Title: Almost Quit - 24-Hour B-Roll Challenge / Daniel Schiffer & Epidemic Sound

So I'm watching this YouTube video from Daniel Schiffer and he's presenting this video challenge I really want to be a part of, which is to create a 30-second video that conveys two separate emotions through the use of music and sound effects. But the problem is I got 24 hours until the deadline and I don't have anything. If you see this, that means I managed to film, edit, and submit some sort of video to the competition. Basically, the only reason I'm filming this right now is just to show how lost I am. I'm pretty close to not do this at all and not just go on with my day, because maybe the effort is not worth it. But I'm not gonna lie, it would be awesome to win something, but even just a mention on Daniel Schiffer's channel, that would be pretty cool. Now this is where Alex was trying to explain the idea of the video, but he failed miserably, so I gotta take over. A piece of paper. This is the main character of the video, and because of a busy day, we're spilling coffee on it, we're doodling with a pen, and all of a sudden in the middle of all this action, all this mess on the paper can turn into art. And that's when I start drawing and drawing and drawing on it, and then I frame it and put it on my wall, ending with the message, "Art is in the eyes of the beholder." So that's the super raw idea. I hope I was not too confusing explaining it.
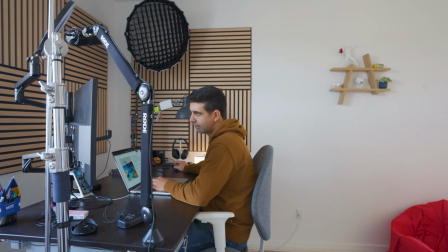[1:31]
So I stopped overthinking because I knew probably my video will not be the best, and the point is to just be part of the competition and challenge myself. Alright, I think I got it. I gotta hurry up because it's getting dark outside. I'm gonna have to cover with the blinds both of my windows so I can control the lights, make sure I got my props, and also make sure that I clean my desk because that's where pretty much everything is gonna happen. I really hope it's gonna come out as I see it in my head, because sometimes execution is not the same as planning.
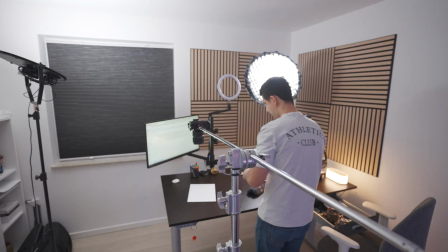[2:03]
But yeah, wish me luck. So after I've decluttered my desk and changed my shirt, I've set up the camera for the first shot. There was nothing wrong with the hoodie I was wearing, but it was blending in with my skin tone and with those wooden panels I got on my wall.
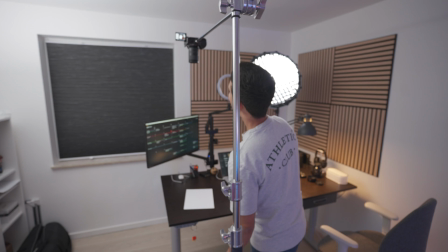[2:18]
But this first shot was quite straightforward, just a top-down framing of the subject of the video, the white piece of paper.
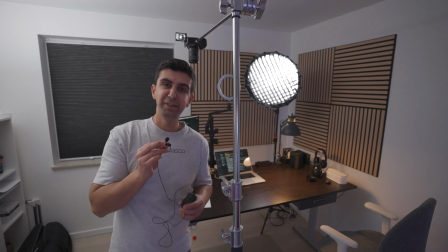[2:25]
I really wanted to make sure it's the right composition from the beginning,
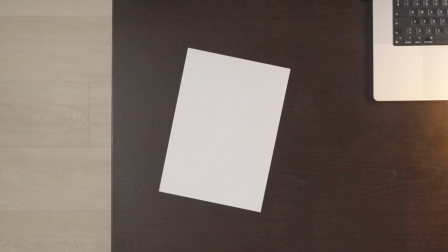[2:29]
meaning that I put a little bit of the laptop in the upper right corner so that it gives a subconscious,
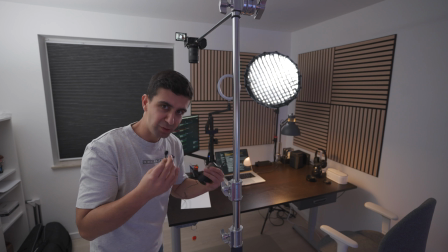[2:37]
feeling right from the first 2 seconds of the video that this is a desk.
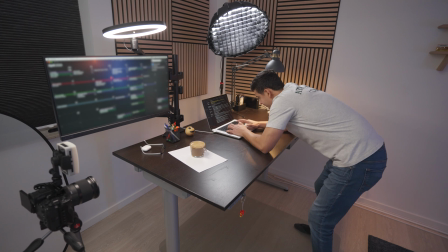[2:41]
The second shot was not hard to achieve either, and since I was supposed to spill a bit of coffee on the paper to make sure I leave a mark, I was actually worried I'll spill too much coffee and ruin my laptop or my camera.
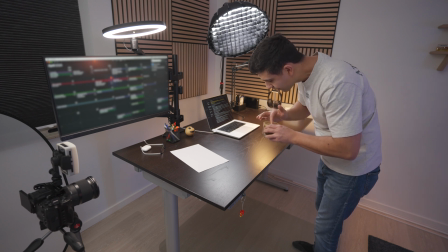[2:53]
But to make sure I don't spill too much coffee but still get that mark I wanted on the paper, I had to put a bit of coffee foam on the side of the cup beforehand.
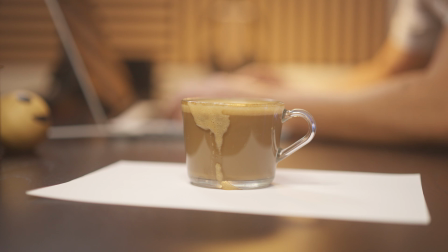[3:02]
I'm satisfied with the amount of coffee that dripped. I don't want it to be exaggerated, otherwise, it looks out of place.
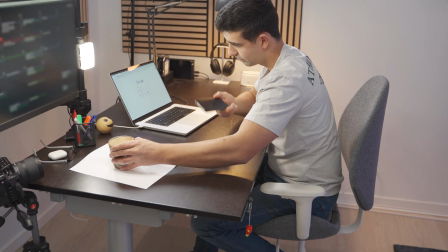[3:09]
It kind of has to look like a mistake first, right? Not that I'm reckless with my environment.
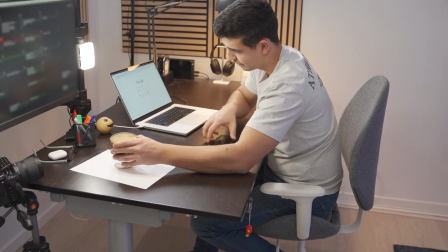[3:15]
So, yeah, let's see how the next shot goes.
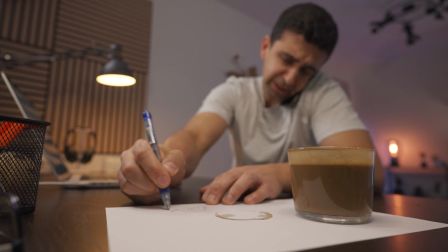[3:18]
With this third shot, the most important thing was to give the viewer the impression they're watching me having a hectic day, a super busy day. But as important was to make sure I make another coffee stain on the piece of paper.
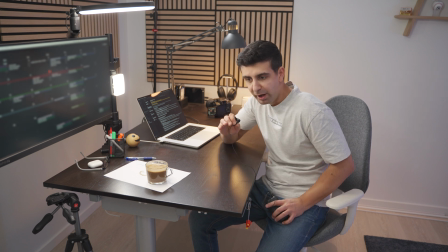[3:31]
I think this third shot could not have gone better. I'm just gonna stick with the first take. I already saved it on my computer to make sure I don't format the card or whatever.
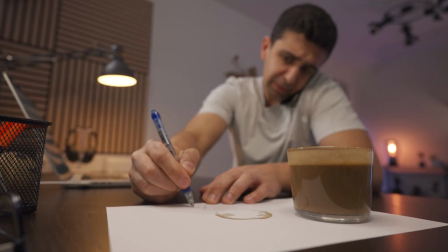[3:42]
What I really liked about the shot was that I took the pen out and it actually fell, so it added to the whole hectic and busy situation.
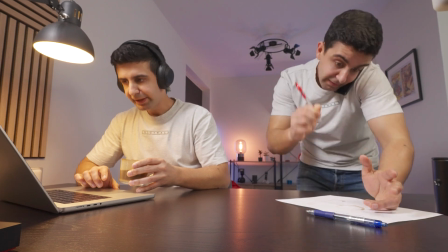[3:50]
In this next shot, I really had to double down on the madness. I had to show how busy I was.
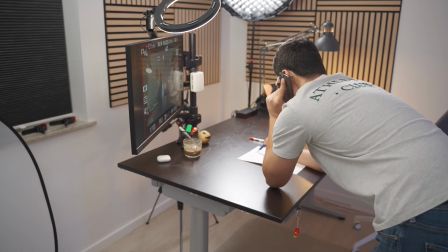[3:55]
I'm having meetings, I'm having phone calls, doodling unconsciously on the piece of paper, but I'm gonna let Alex explain a bit more.
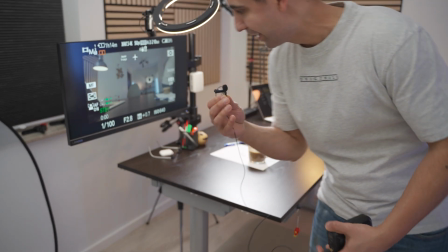[4:04]
So in this next shot, we're basically spinning it up a bit, so it's gonna be 2, 3, 4 Alexes back and forth,
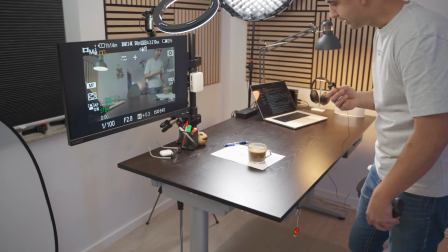[4:12]
doing stuff, they're busy. One of them still drinks coffee, on the computer.
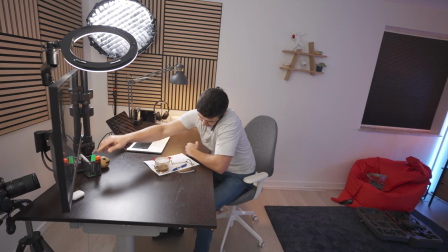[4:18]
The other one is pissed and he's doing some uncontrollable stuff with the paper. The next 2 shots are basically part of the same action, but from 2 different angles.
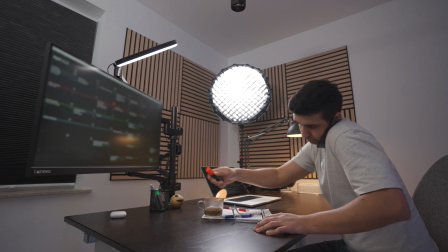[4:26]
It's the middle of the video, the mood changes, the song changes.
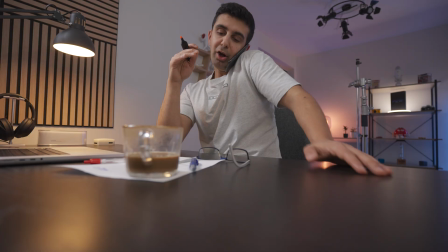[4:31]
It's basically when I realized, in the middle of me being so busy, I realized I could do something with the piece of paper. I could maybe continue and, make a Picasso out of it.
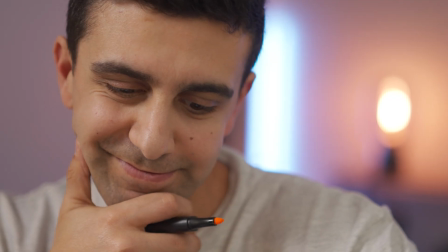[4:45]
After that, we get a close-up of the face of this super handsome guy and a top-down shot of this piece of art in the making.
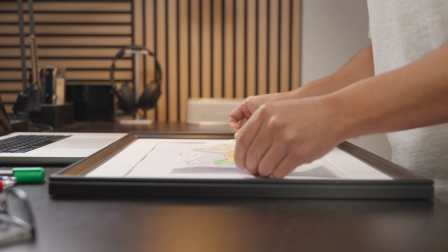[4:55]
We follow up with me putting the drawing in the frame and hanging the frame on the wall. And now we're almost done. We wrap it up with a shot of the final piece of art hanging on the wall. That was pretty easy to make, just a camera on a tripod. And last but not least, the thing that I really saw from the beginning, black screen, white text, famous quote, "Art is in the eyes of the beholder." Pretty cliche, but I think it works in this scenario. But if you've watched until here, I think you deserve to see the final video I submitted to the competition. So here it is. I hope you like it.
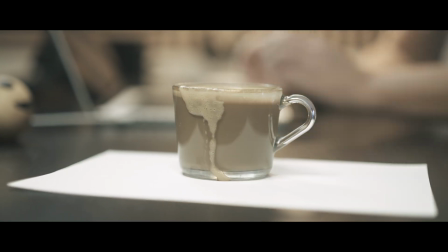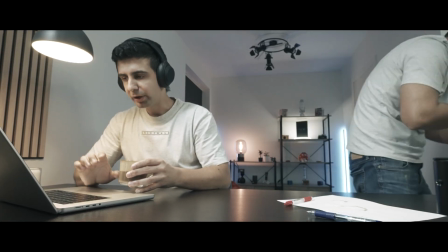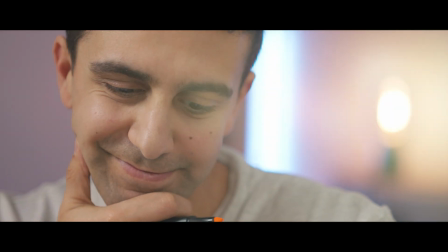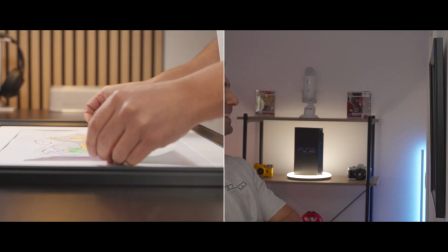At the time of making this video, they technically announced the winners already, and since I haven't heard anything, I'll just assume I wasn't one of them. I know for sure that Daniel Schiffer will make a review of the submissions and he's gonna look through and publish that in a couple of days, so I'm really looking forward to see that. Hey guys, Editing Alex over here. So it's been a couple of days since I finished the video, and the more I rewatch it, there's two things that I would change.
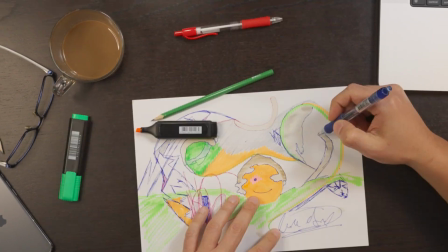[6:31]
The first one is that the time-lapse shot, the top-down shot, I think it's too choppy and it's too fast, you don't really get it. I think I would have just not let the time-lapse go until the end,
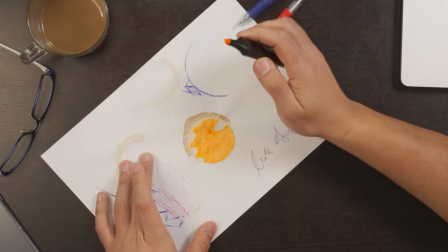[6:43]
but rather just have the beginnings of, you know, turning that coffee stain into a face and whatever. So, and then the second thing is that, you know, sometimes you have to leave some shots out of the video even though you like them. So what I mean is that the split screen at the end with me putting the drawing in the frame and then the frame on the wall,
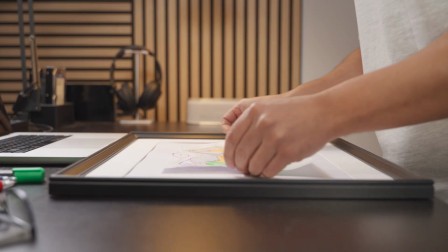[7:07]
I would have cut out the shot that where I go and put the drawing in the frame and only go with me hanging the frame on the wall, so that the viewer only sees the piece of art at the end on the zoom out. So yeah, those are the two changes I would make to the video, and I thought that this would add a bit of value to you, seeing how I think a week later after I've done that video. Alright, back to Past Alex. For me, the most important thing is that you like this video, and if you do, please remember to like it, subscribe to the channel if you haven't already, and stick around. I'll see you in the next video. Ciao.